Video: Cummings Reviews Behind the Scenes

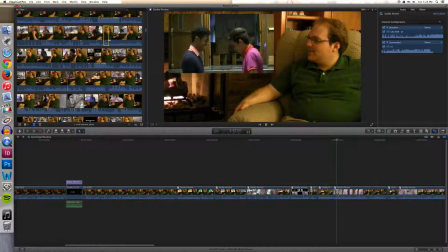[13:56]
So understanding how much is too much is very important especially when I'm working on like the time constraint like I was with the original video I
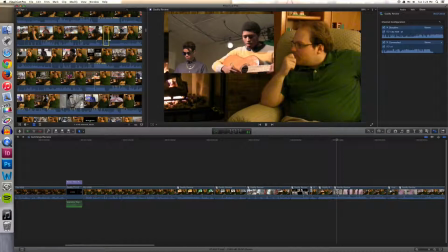[14:05]
had some leeway with the extended edition now here you can see here's the clip you might recognize of him dancing and I decided to extend that for
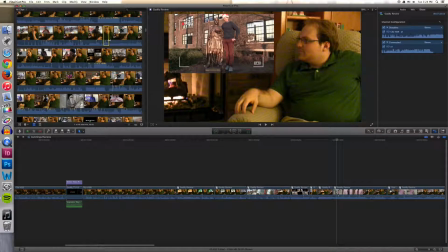[14:14]
the extended edition but I'd already done that at this point so now there are yeah what are we doing now yep nope
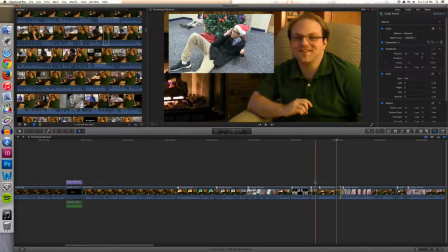[14:22]
no I guess I hadn't decided see this is where I decided to extend it so I just go through there make it a little bit longer again this is great because
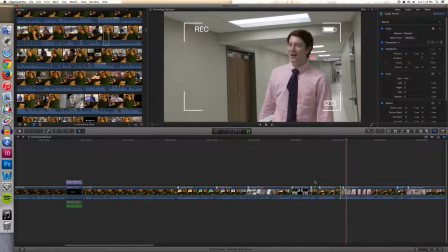[14:30]
it extends everything and so i don't have to worry about it now i want some jokes in there because there's a lot of time in the
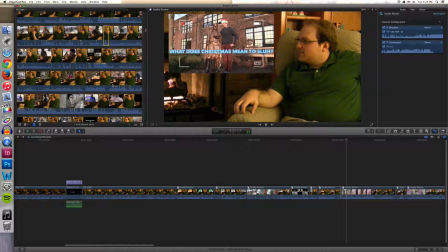[14:38]
video that nothing happens and he makes a few jokes so now i'm going back into the video uh and taking a look here so i think that this joke might be okay the one where he makes a comment about uh mr sean hoff being uh younger uh and so what
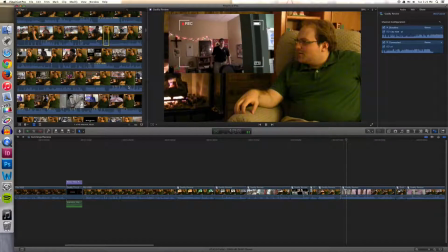[14:54]
i do is i go in and i find the part of the video that the audience needs to see where we get established that this is mr shonhoff in his office i assume i'm saying the name correctly i'm sorry if i'm not and so i select the part of the video i want drag it
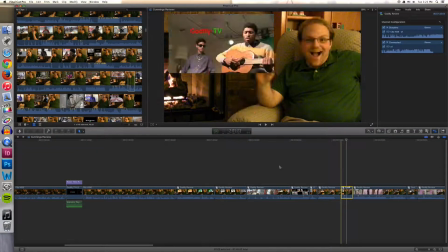[15:10]
drag it into the project and put it in there where it makes chronological sense now i go in and get the part where nate makes the comment which
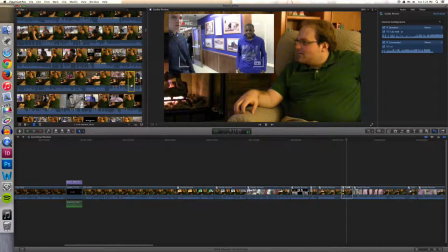[15:18]
is a few seconds after and i don't want the dead time I'm in between him seeing the video and him deciding what he wants to say. And so now I go in, I find the part where he comments, I select it, and I drag it in.
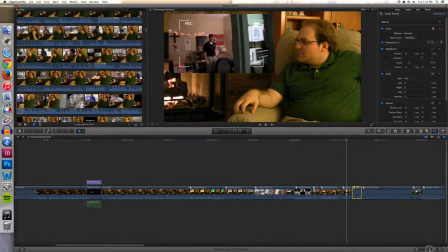[15:32]
Now, the audience should just see the clip of Mr. Schonhoff full screen because it's important to them seeing the clip as opposed to seeing Nate.
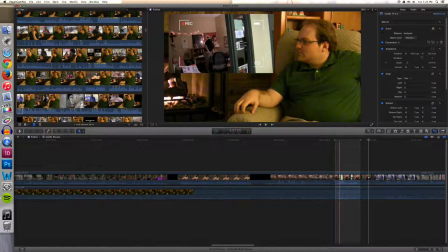[15:42]
So now I'm going to double-click, and so now you can see the inner workings of that clip, how it's two-layered. I will break the clip into pieces so that way I have this piece selected here and then I'll go in change the positioning so
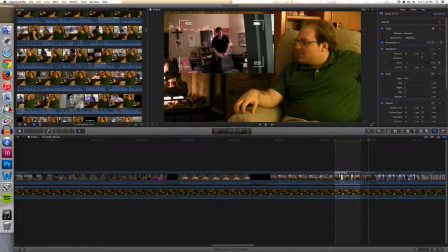[15:56]
that it is centered and then adjust the size so that it's 100% fills up the whole screen when I go in and look at it bam just like
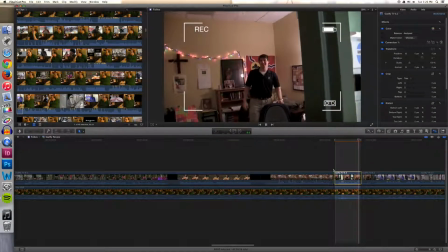[16:04]
that looks just like you see it in the clip and it cuts out there I go back
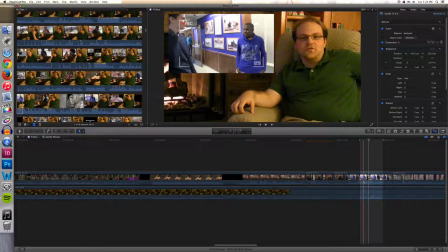[16:09]
now I go to Nate's comment and what I'm doing here now is listening to the audio, and so I'm going to take the audio down in that clip so that you can hear Nate better and you don't hear the video booming over him.
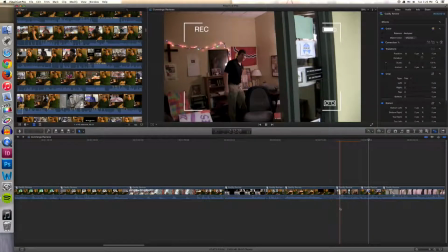[16:25]
Very key that there's good audio balance, especially when it was played out of speakers like it was,
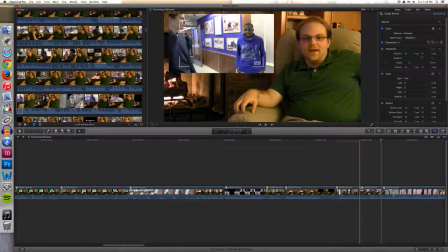[16:31]
but just listening with headphones and stuff, you can oftentimes notice a lot of this type of thing,
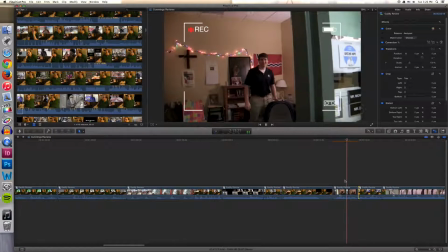[16:36]
and so it's important to get it right. And now I play over the clip to make sure that it looks okay and that I'm happy with it,
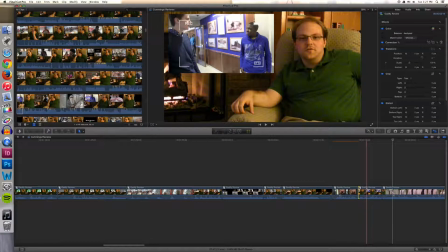[16:43]
checking my work, so to speak, so let's see,
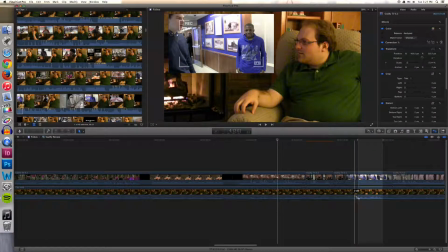[16:50]
yep, now I got to play over the, oh, nope, nope, go back in, see, I wasn't happy with it, I want to bring Nate up a bit, so I make a few dots there, in order to just bring up the audio, part of the clip that I want the audio up on, I do a lot of fiddling with the audio, especially when it's, like,
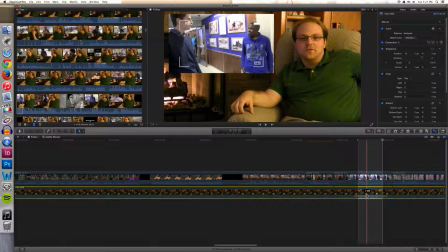[17:06]
a little different, and here I decide that the front part is even quieter than the end part of his comment, and so I decide to raise that even more than the end part, so that it's easier to hear. So you can see me doing that there. Again, a lot of tweaking to make sure it sounds okay.
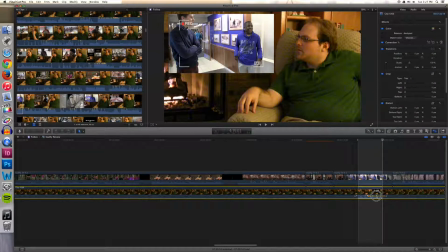[17:23]
I've got to make sure it sounds natural, and I have to make sure that the audience can't tell that I've been screwing with it, because that sort of ruins the illusion, and that ruins the fun.
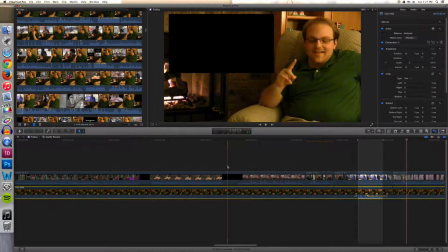[17:33]
But for you watching 17 or so minutes into this video you get to know what
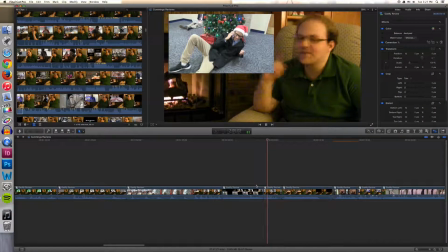[17:39]
I've been up to anyway back into the video gotta screen it make sure it sounds okay
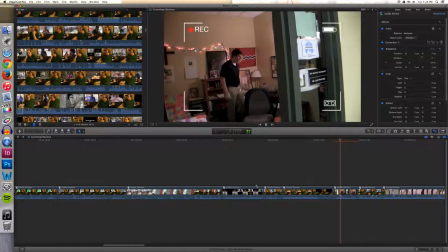[17:47]
that part we're in this clip watching it looks
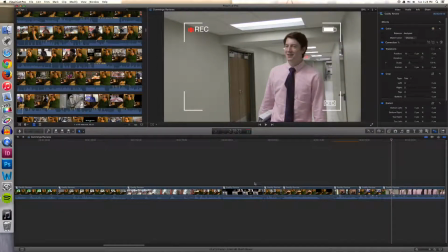[17:53]
okay looks okay I decide that now it's time to move on and
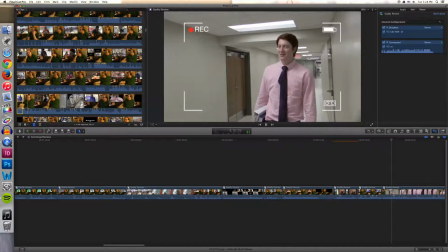[17:59]
I get right back to screening and that's generally how most of the editing for this works.